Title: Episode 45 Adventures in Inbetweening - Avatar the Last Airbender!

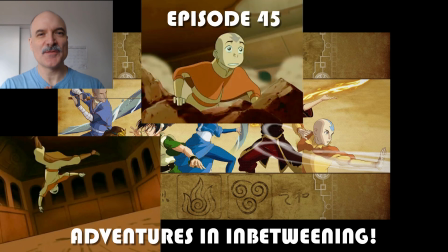[0:00]
All right, welcome to episode 45 of Adventures in Inbetweening.
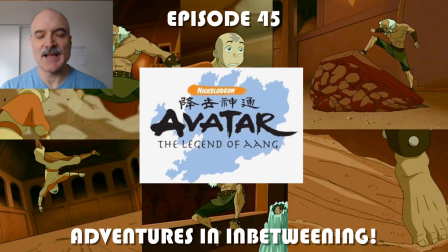[0:03]
Today we are looking at Avatar: The Last Airbender, Season 1, Episode 5.
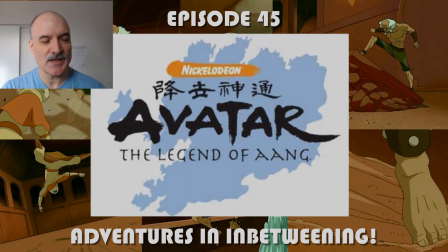[0:10]
We're going to break down 13 shots in 29 seconds. Let's watch them and dissect them.
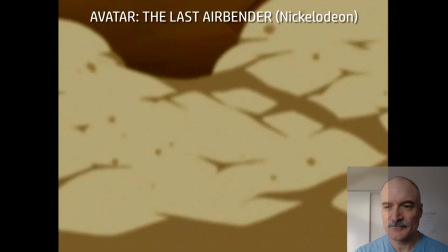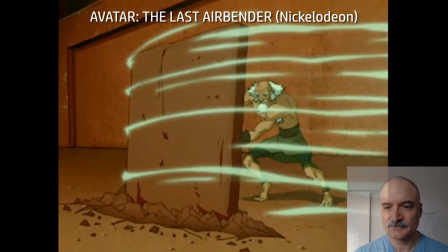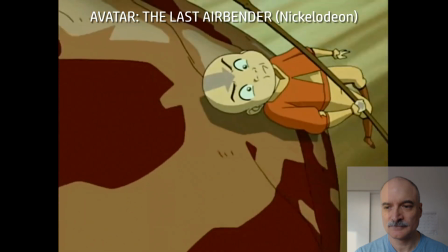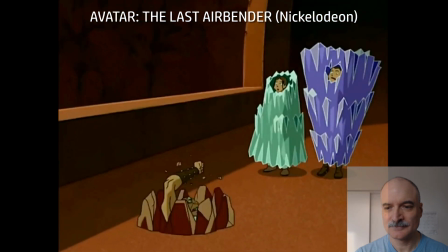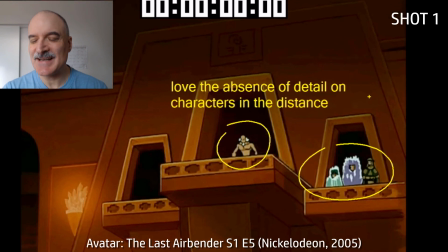[0:46]
Cool. Start off with the lack of detail, the absence of detail on the characters as they're far in the distance.
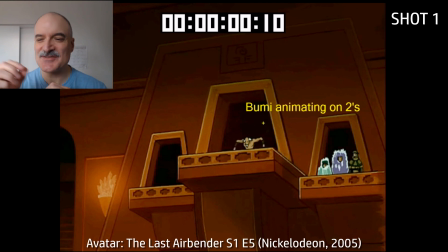[0:52]
I love that. I love how sometimes these drawings are just so simple because the characters are so small. Bumi starts out animating on 2s there. We have a lot of animating on 2s, which just means every drawing is held for 2 frames.
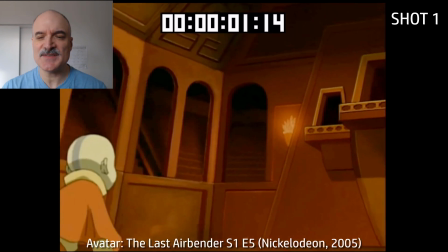[1:04]
Now 7 to 8 frames after Bumi leaves here, we're going to have the camera pull back, reveal Aang.
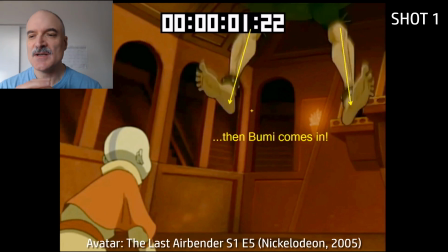[1:10]
We're going to arrive there for 3 frames, then Bumi's going to come in. So we're leading the audience's eye, but we're also reacting to the action.
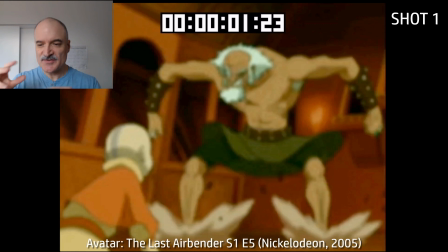[1:18]
Immediate impact dust, there's blur, there's camera shake. When Bumi lands here, the arms are coming up.
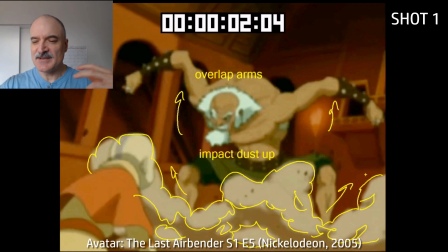[1:25]
Look how powerful he is. The dust is spreading out here.
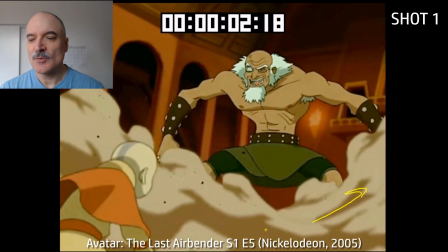[1:29]
Now, as this dust is animating out, we're actually going to fade it off.
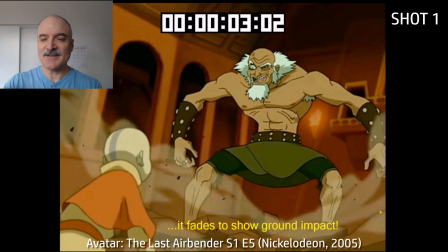[1:35]
And it's faded off because we want to show the impact, the devastation that Bumi has caused when he lands on the ground, how powerful he is.
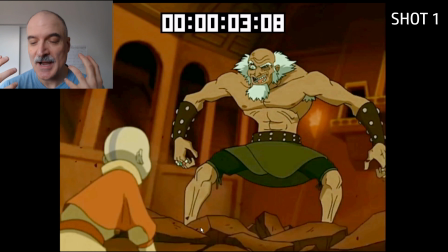[1:44]
That's just part of setting this all up. So we want that smoke to be gone, that dust.
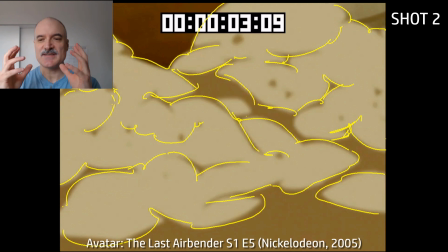[1:50]
Now similar here, we start off with dust completely obscuring the screen. This is the second shot. We're going to start animating that smoke and that dust off.
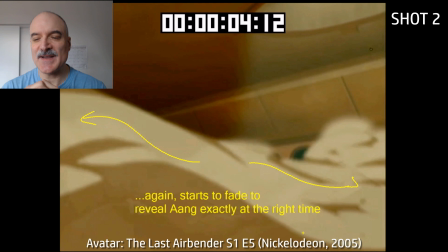[1:59]
But we want to get to Aang pretty quickly. So unless the effects animator is going to say, yeah, I'm going to animate that dust off in exactly this many frames,
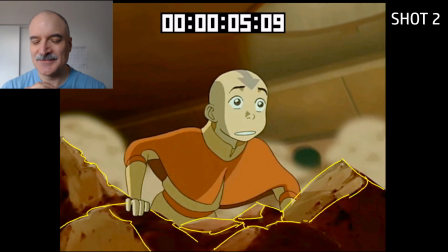[2:06]
which is kind of not that conducive to the creative process, we're going to fade that off.
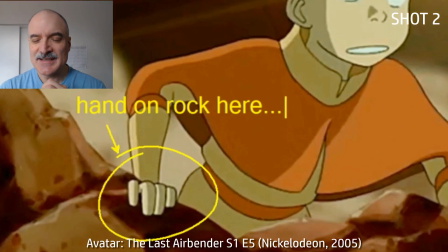[2:12]
Now, the reason we're fading it off is so we can get to this painted overlay here. Now, you see we have a bit of a technical issue with Aang's hand and his arm there.
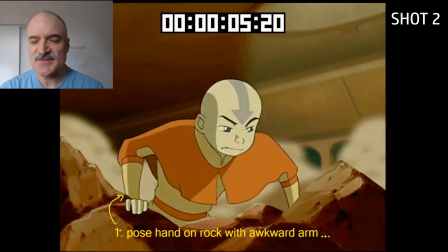[2:19]
His arm's a little bit hidden behind part of that overlay. So the options here would be to pose the hand on that rock with the arm slightly obscured.
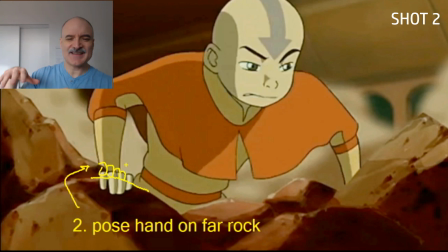[2:28]
Another option would be to pose the hand on the far rock. That's not nearly as nice looking compositionally.
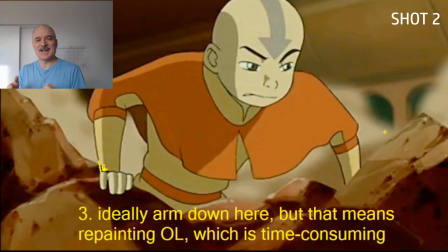[2:35]
The other option would be to repaint the overlay, especially back in the day, 15 years ago, 17 years ago.
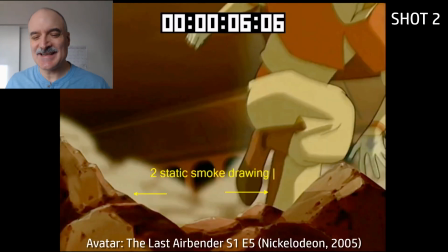[2:43]
That wasn't as easy as it is these days.
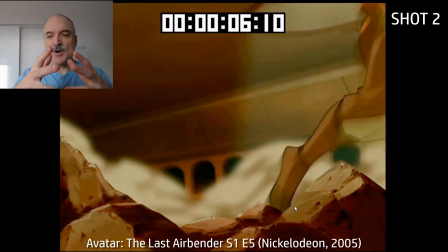[2:47]
Here we have, just to finish off here, we have these smoke drawings, these dust drawings moving apart from each other.
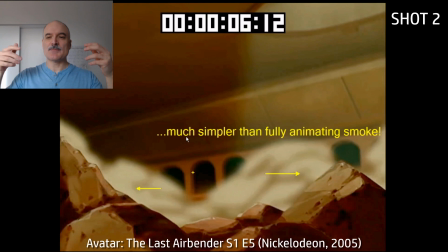[2:53]
Just having 2 move apart is so much simpler than fully animating the smoke, and it's just as effective in this case.
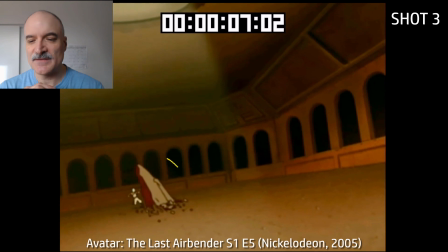[3:00]
Just a terrific, efficient, effective shortcut. Here we have this rock coming out of the ground. Boom! Becomes a static held cell.
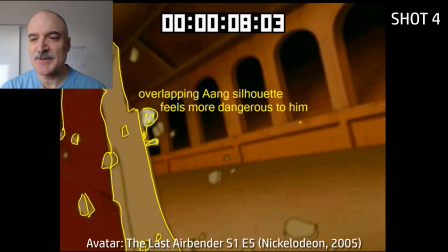[3:10]
Aang is swerving around, swerving around. Here comes another one coming up from screen left. Overlapping Aang's silhouette feels much more dangerous because it's covering him up silhouette-wise.
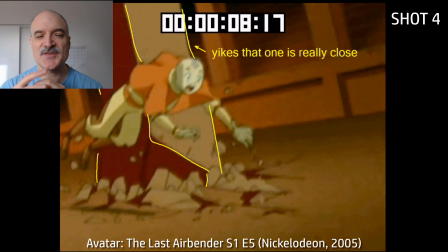[3:18]
Here's another one right behind him. Boy, this is feeling closer and closer. The camera shakes are increasing as these emerging rocks get closer.
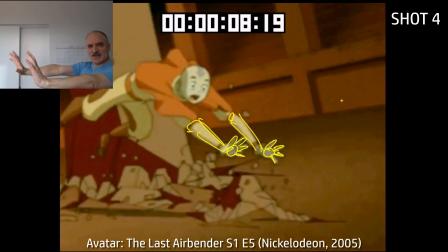[3:26]
Now Aang here has got his hands out. He's stretching, trying to get away from the rocks.
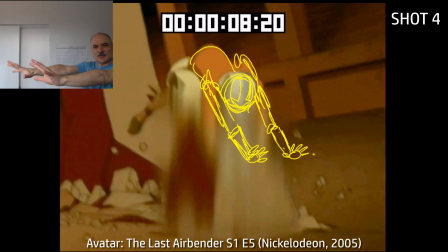[3:31]
And they could have continued and, had his arms stretch out even on this impact frame,
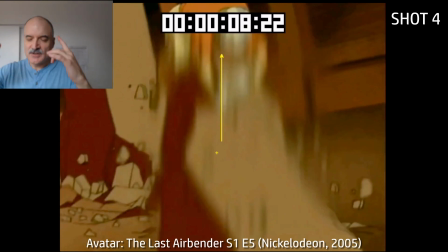[3:37]
but instead they decided to bring his arms down, go for maximum contrast, and push him up there.
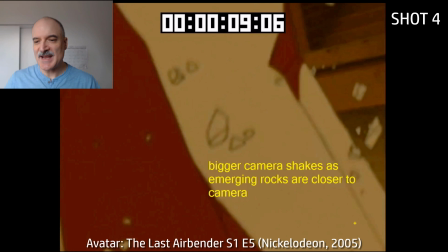[3:42]
It's almost like, whoa, what just happened to Aang? It happened so quickly.
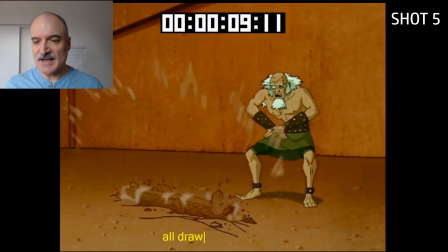[3:47]
Here, Bumi is creating this rock wall out of the ground. This is all drawn on top of the background. The background's one layer. All these drawings are another layer.
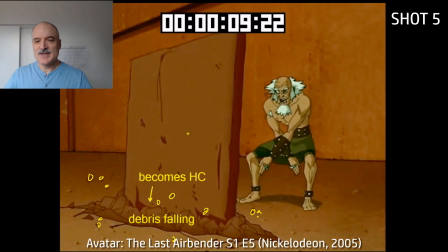[3:57]
It becomes a held cell, but we still have all this debris coming up and animating to cover up the fact that it's just a static drawing.
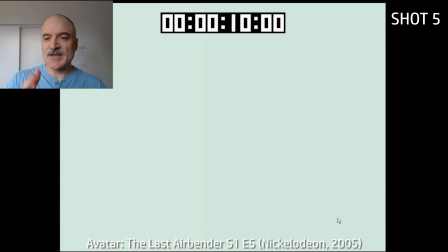[4:05]
Camera shake is helping as well. Here comes Aang's wind blast. Boom!